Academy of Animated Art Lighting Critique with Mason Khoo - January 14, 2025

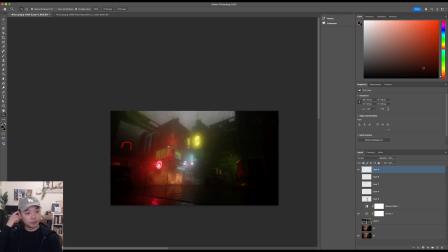(8:19)
I think it's more about where you want to proceed from here. But hopefully that makes sense. Let me know if it doesn't. I am happy to kind of work this out with you and see where you want to go with this. But great job.
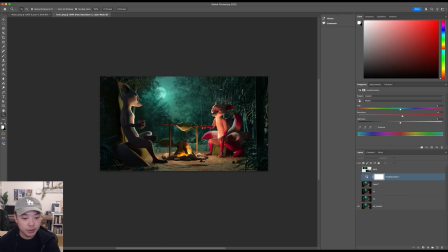(8:39)
This next one's from Tom on the Discord.
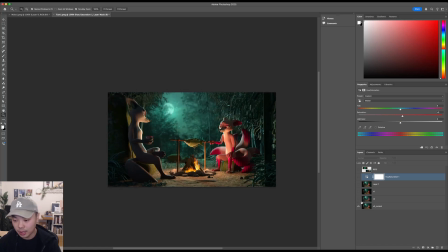(8:42)
So this has been through a couple of iterations with some of the other folks giving critiques, which is great. So this is the current version, and these are the versions before. So this is the latest, or the one before this, and this is the original.
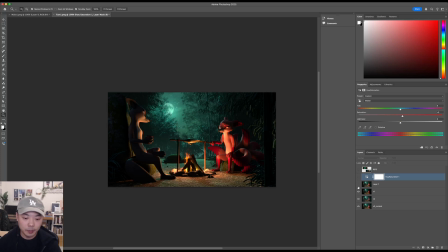(9:02)
So looking at some of the feedback that you've gotten on this piece, I think, if I'm being honest, I think your first try was actually the most successful.
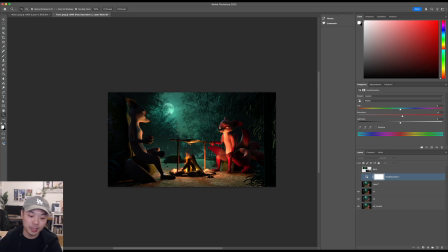(9:18)
I think this version here, and this is what Jasmine was getting at as well in her feedback, is that I think this version here is actually the closest to your references and the mood that you're going for,
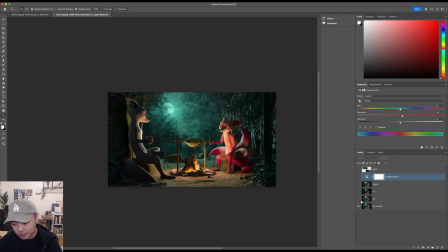(9:34)
and I'll tell you why. In my opinion, at least, I do think that here you're sort of, it feels like there's too much ambient light. It kind of feels like a little bit like flash photography, where things are going pretty white,
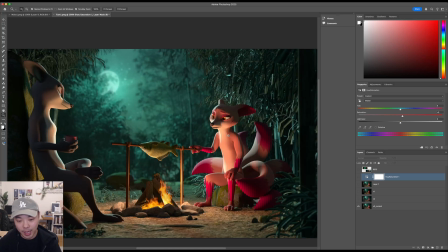(9:53)
and I think the reason for that is that your colors are mixing a lot. So you have this warm fire color, right, but you have the opposite color, which is this blue-green, coming in from this side, and they're mixing and creating white and it's really washing everything out.
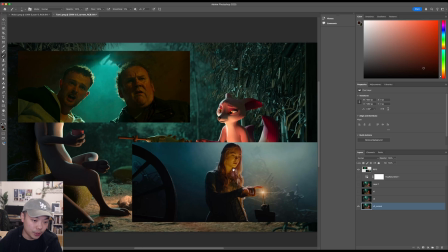(10:11)
And I think a key with these reference images is how separated these two
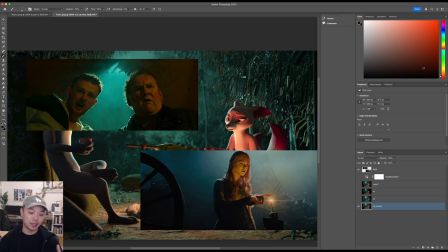(10:20)
color temperatures are, meaning the sources and where they fall on the face and where they fall on the you know, everything are completely separated, so the lights don't really mix, right?
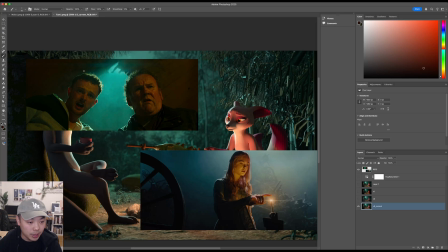(10:36)
So you can see a pretty clear green rim on them, and then from the complete opposite side is this warm orange color, which does not get contaminated by the green because of the angle. And same thing here in this Maleficent piece.
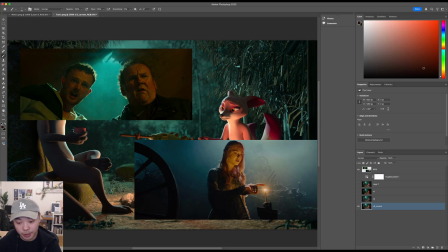(10:56)
You know, this orange is very pure orange, and then you get this rim here. And I think you can achieve something pretty close to that in your image.
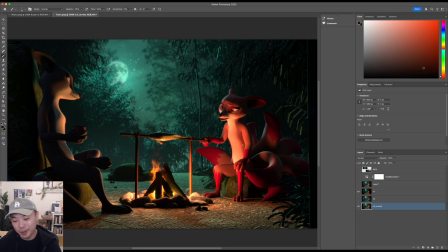(11:08)
And I think the closest that you've gotten is your first try here. But, you know, there was some feedback given on this,
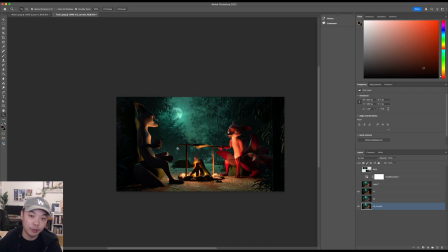(11:17)
which I think was great feedback about integrating the foreground and the background more, which you have done in the latest one. So what I would propose, you know, and this is just my opinion,
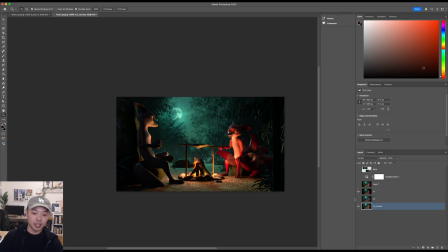(11:28)
is sort of walking it back to this version and then incorporating some elements of your newest versions, and doing a mix of them, but leaning towards this version, you know. And it might feel bad to do that,
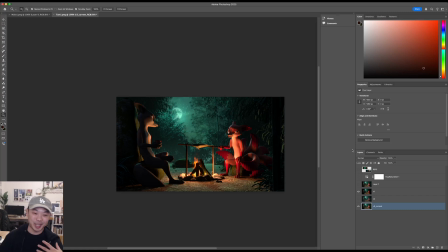(11:47)
but believe me, at least in my experience, this happens all the time. I think, you know, you go with your gut instinct first, and then you get some notes, and it kind of strays away and kind of gets away from you.
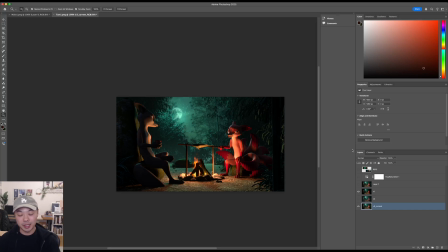(12:03)
And then a lot of times the easiest thing to do, what I'll do a lot of the times, is just delete all my lights and start over, you know, or go back to, like, if I'm on version 100, I'll go back to version 2 and start over from there.
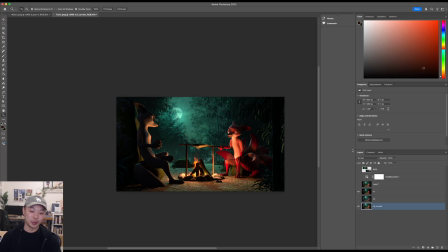(12:18)
And, you know, I think it's really not uncommon to kind of run into this kind of thing.